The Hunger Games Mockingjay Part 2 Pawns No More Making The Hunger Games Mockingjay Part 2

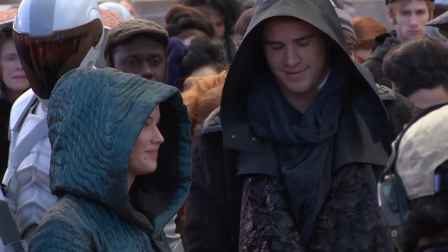[40:59]
And so that's what we've all tried to do here, you know, and serve the interests of these stories that are revered by, you know, millions of fans around the world. So, you know, not a bad place to find yourself.
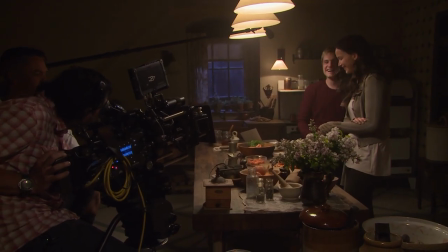[41:13]
If everyone's having a good time, then I think it feeds through to the film. That's a wonderful work environment to be in.
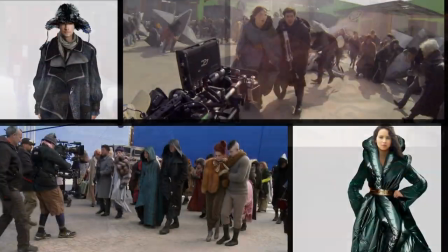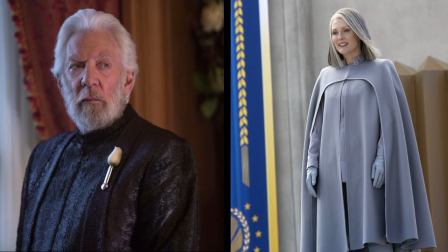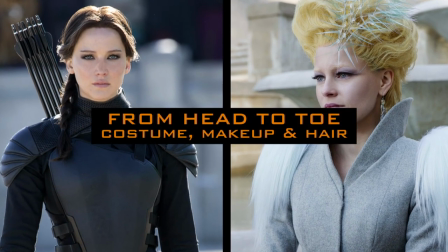I think the thing that was exciting for us coming onto the project is just that Mockingjay is so different from the last two films.
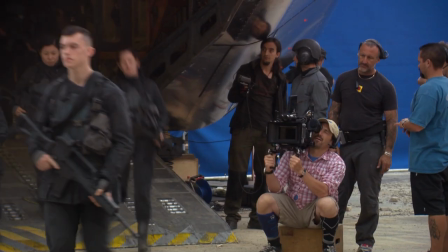[41:51]
And it's really a war film.
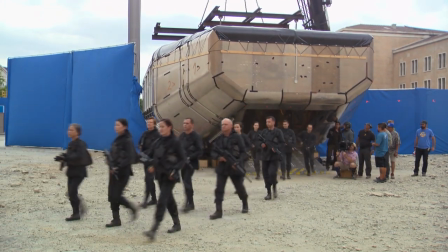[41:53]
We started out with a lot of B units, so we started out with a lot of the rebels and the rebelling and these massive numbers of extras kind of right off the bat.
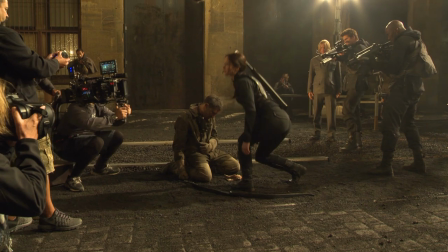[42:01]
And, you know, in the midst of that, we were also starting with our principals. We've had different designers, costume designers on each of the three books. We have had the same makeup, same production design, but there's a very important relationship between costume design,
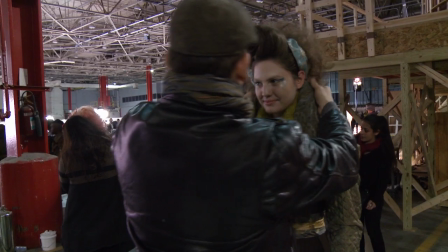[42:17]
makeup, and production design. And Kurt and Bart stepped in to it.
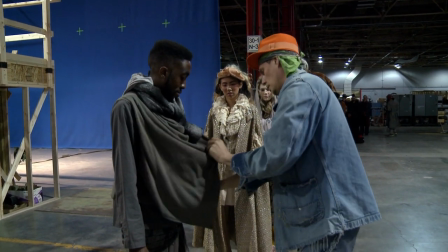[42:22]
They understood exactly what had already been done, what they were inheriting. But they built on that, added to that, and as the stories moved into a new world and the capital,
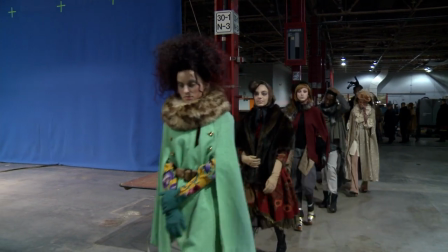[42:34]
they were able to have some space and room for their own new contribution and creativity.
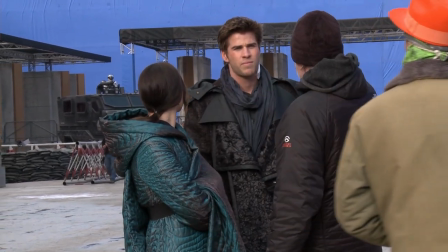[42:41]
And yet have it be connected with what had been done before them, so it's not sticking out like it's a whole nother vision. Collaborating with our amazing makeup team was awesome.
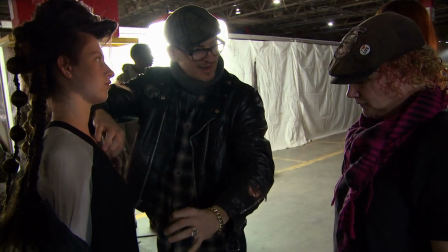[42:54]
It was fun to be able to bounce ideas off with all of them. And plus, I mean, V has the vocabulary from the other film. Absolutely. You know, so, I mean, coming into that, you know, she has experience with most all these characters.
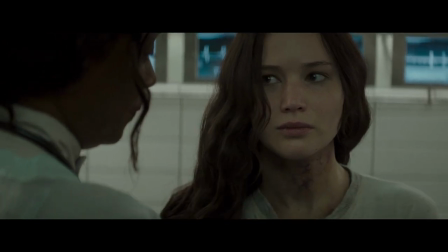[43:08]
In Mockingjay 2, Katniss starts it, she wakes up and she's got bruises all over her neck and she's a lot worse for wear. She then goes into her more natural look again. She finally gets a little bit better, and no sooner is she healing up from her neck wound that she gets shot.
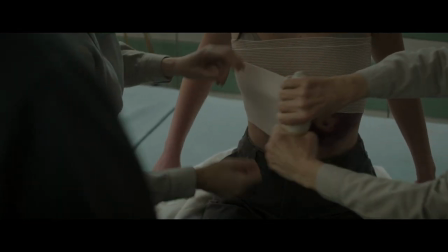[43:24]
So she now has a big, giant black bruise on her stomach, and she will eventually heal from that.
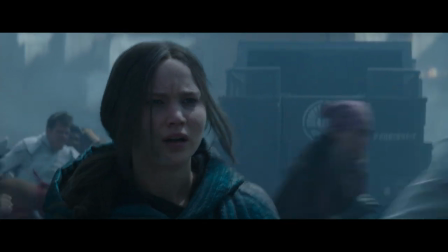[43:32]
Then she gets all wet and dirty from all the different stuff that happens. And then, of course, then she gets burnt, unfortunately, when her sister dies. She really gets the heck kicked out of her in this movie. There were many versions of that makeup that we produced. A really severe burn makeup, a less severe burn makeup. We built on her life cast, but we pattern out on her face like this piece fits here. And if she wants to use a severe piece, it's this. If not, there's another piece that fits here that's less severe.
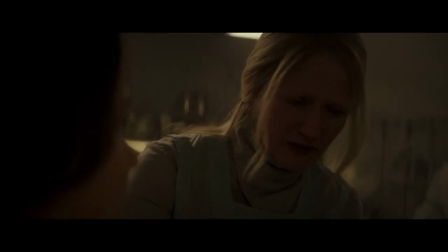[44:01] Don't, Katniss. The ointment's working.
This is Jennifer Lawrence.
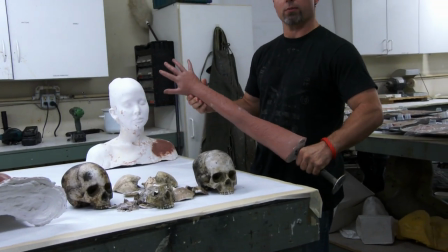[44:06]
So these were some of the test patterns and just prototype sculptures that we were seeing if this was the level that they wanted.
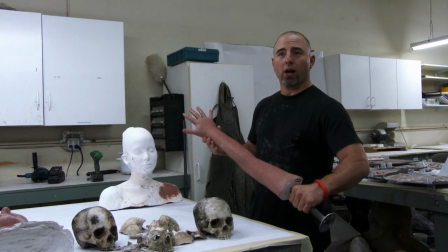[44:14]
So some of them are more pronounced. Some of them are really kind of healed already.
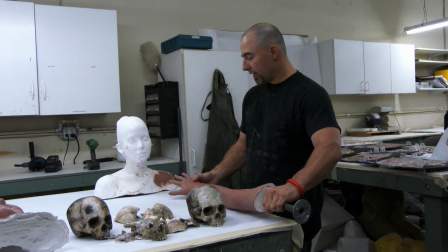[44:20]
So we have different varieties and different stages of burn for her as well. And we kind of just made it a modular set that allowed V on the day to adapt to Francis's liking.
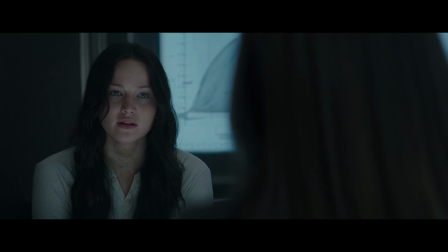[44:32] Call out to the loyalists. You've seen what I can do. Yes, I have.
President Coyne, she had a really cool arc because, you know,
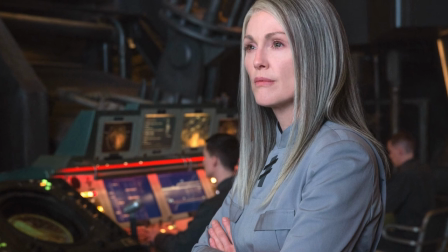[44:42]
she starts off as this leader of the people and then she slowly becomes more and more corrupt, which meant a transition in color.
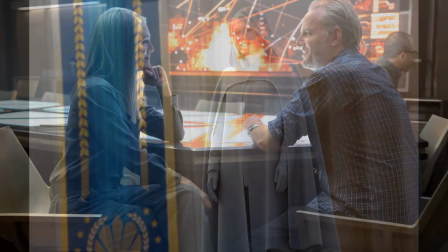[44:49]
It goes from this really dark, deep gray to charcoal to almost becoming this light dove gray by the end.
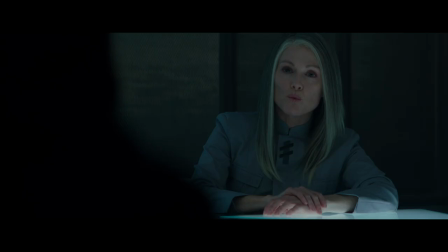[44:55]
And that was our way of bringing her closer to her becoming Snow. When we see her in the second film, she has started to transform.
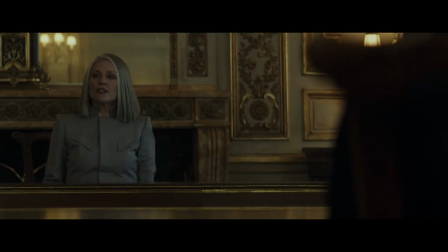[45:01]
So we wanted to subtly start altering her.